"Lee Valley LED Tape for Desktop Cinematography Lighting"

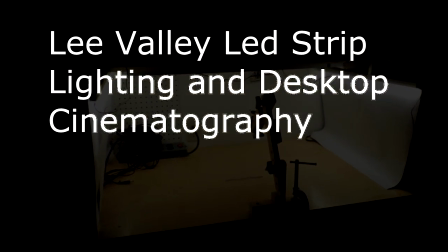Okay, let's talk about LED strip lighting and cinematography.
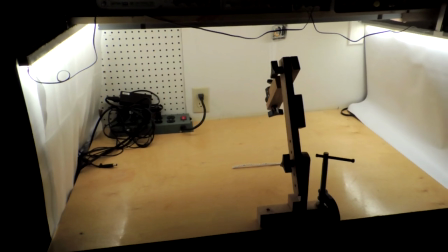This is my setup right now for taking YouTube videos. If you look at my channel, they're all sort of desktop type videos.
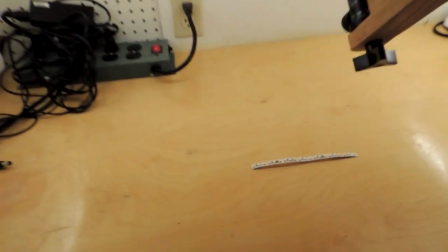And I've got a new set of arrangement which uses these LED strips that came from Lee Valley.
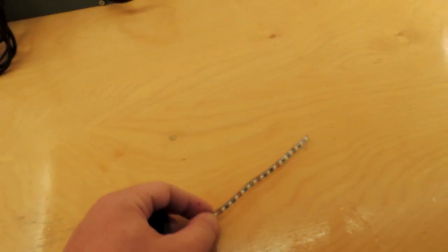The distinguishing part about these is they're top quality vendors, so I have good confidence in the safety and the reliability of them.
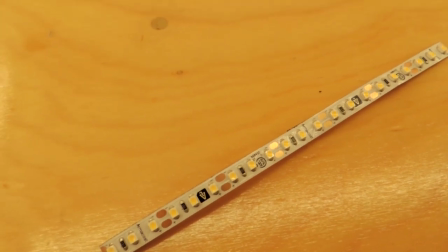And more importantly, there's a fairly high density of LEDs. 120 per meter which seems to the highest density I can get and
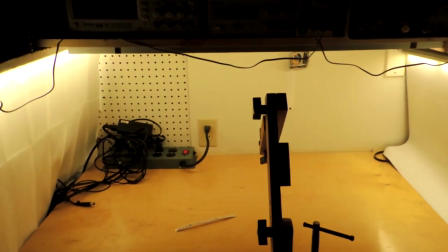as you can see it gives a very nice bright even lighting to the scene.
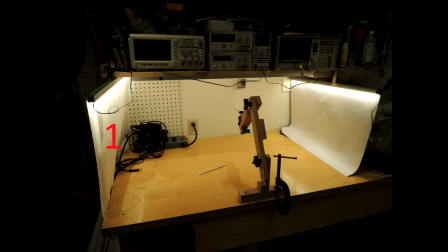Okay essentially the three point lighting system but it's modified for desktop photography I wanted to really even light throughout the work surface. There's a light on the left and light on the right and then there's the strip that's mounted to the the shelf providing the backlight.
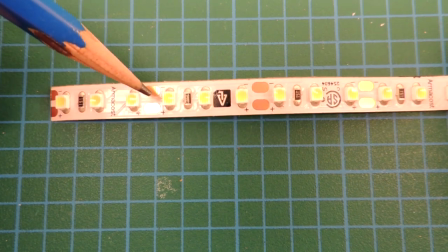Okay close up the strip here. The golden points are basically points where you can cut the array.
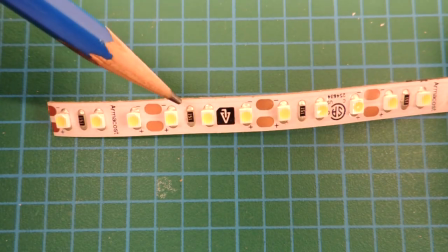You can see it's sort of a regular pattern. There's three LEDs and one 150 ohm resistor in each segment.
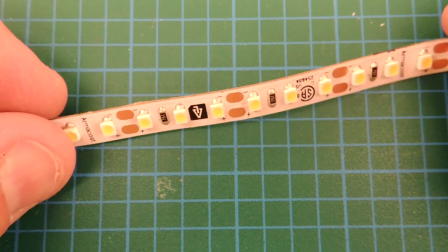The 150 ohms of course is a dropping resistor. You can just simply feed this thing at 12 volts.
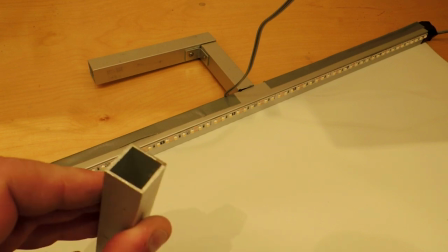So the strategy is really simple. Just some aluminum tubing 3 quarter inch from hardware store,
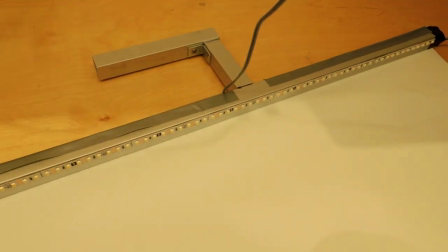very easy to cut and very easy to fashion into the right shape and then a nice flat white matte surface and
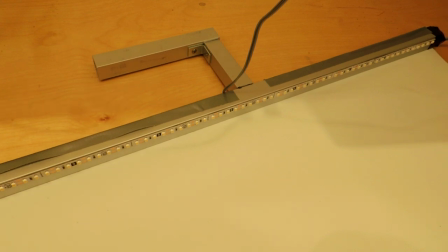that basically gives a very consistent light across this desk which is basically very flat lighting but very appropriate for the type of
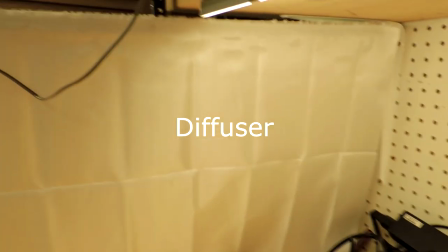videos that I'm shooting. I've tried it both ways both without a fabric with a fabric curtain this is just like a polyester
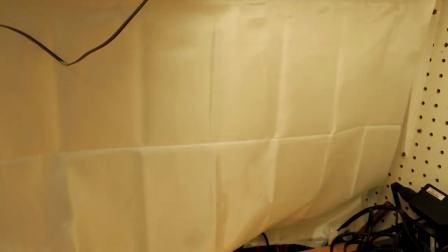and when you turn the light on you can get a nice diffusion,
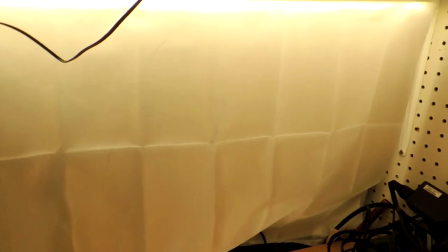keeps the very bright hot spores is a light away and I've also tried just shooting it raw without the the diffuser and
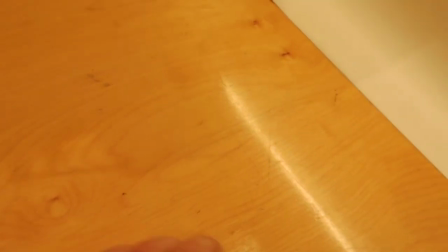both actually can be fairly good you can actually fairly easily avoid this this hot spot because
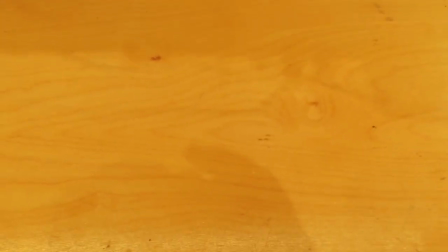there's now a wide shooting surface in this desk which essentially is nice neutral and flat and
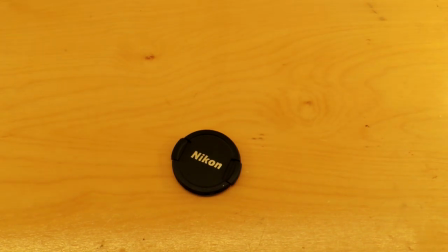that gives a really good surface for taking photography so
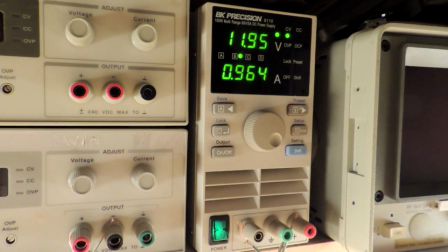one other nice advantage of course the LED strips they just take 12 volts I'm using obviously a a power supply because this is an engineering blog and I can even control the intensity very precisely by doing that however if that's not of interest you can obviously always
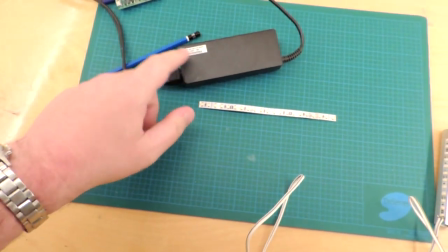use a wall work like this and power the strips up quite nicely as well
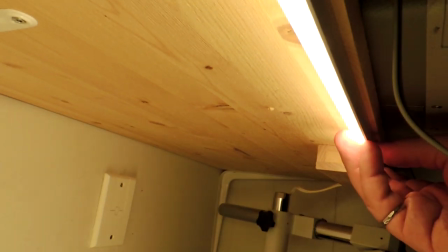now the end of the shelf is really nice the lee valley sells this lovely extrusion there's a
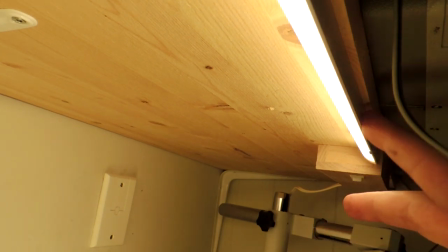wonderful diffuser on it so it gives you a nice angle and the light's blocked here so if you're sitting down at
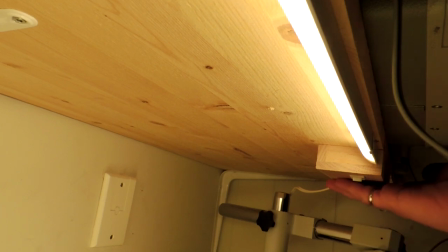this desk you don't get blinded and I just mounted the AC to DC inverter into this a crude wooden box which is then just attached to the shelf nice and permanently and provided a switch for it.
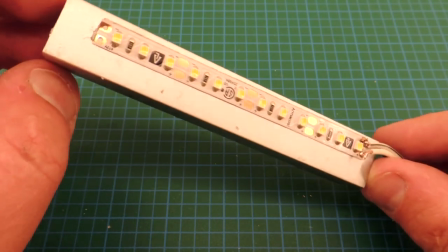So another way you get a real big win with LED lighting is highlights obviously just a shorter piece of the extrusion with a shorter array on it
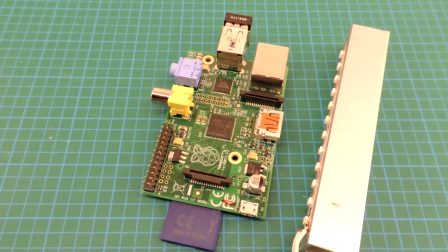and I often do obviously a lot of macro photography and I sometimes need to sidelight something very brightly to pick up highlights and I'll often have
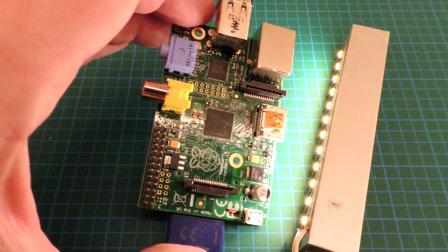the camera lens extremely close like a circuit board like this so I can actually show the part numbers of the board
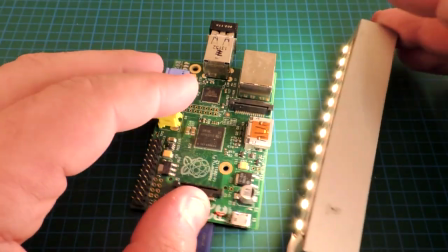and again just showing the nice versatility of a strip light and sort of neat things you can do with it.
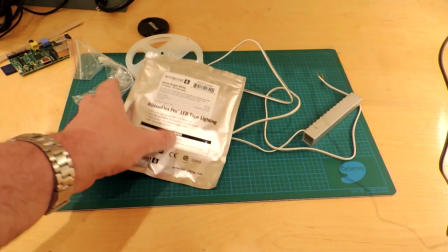So quite frankly a short video but I was really impressed with this strip and this is working pretty good actually it was just a
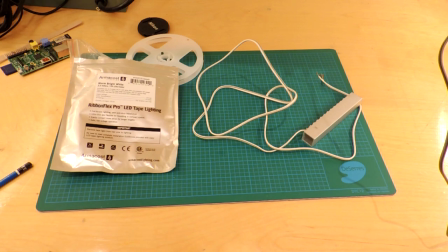short afternoon's worth of work and I think I've got myself now a much more solid lighting system that I can use in these videos.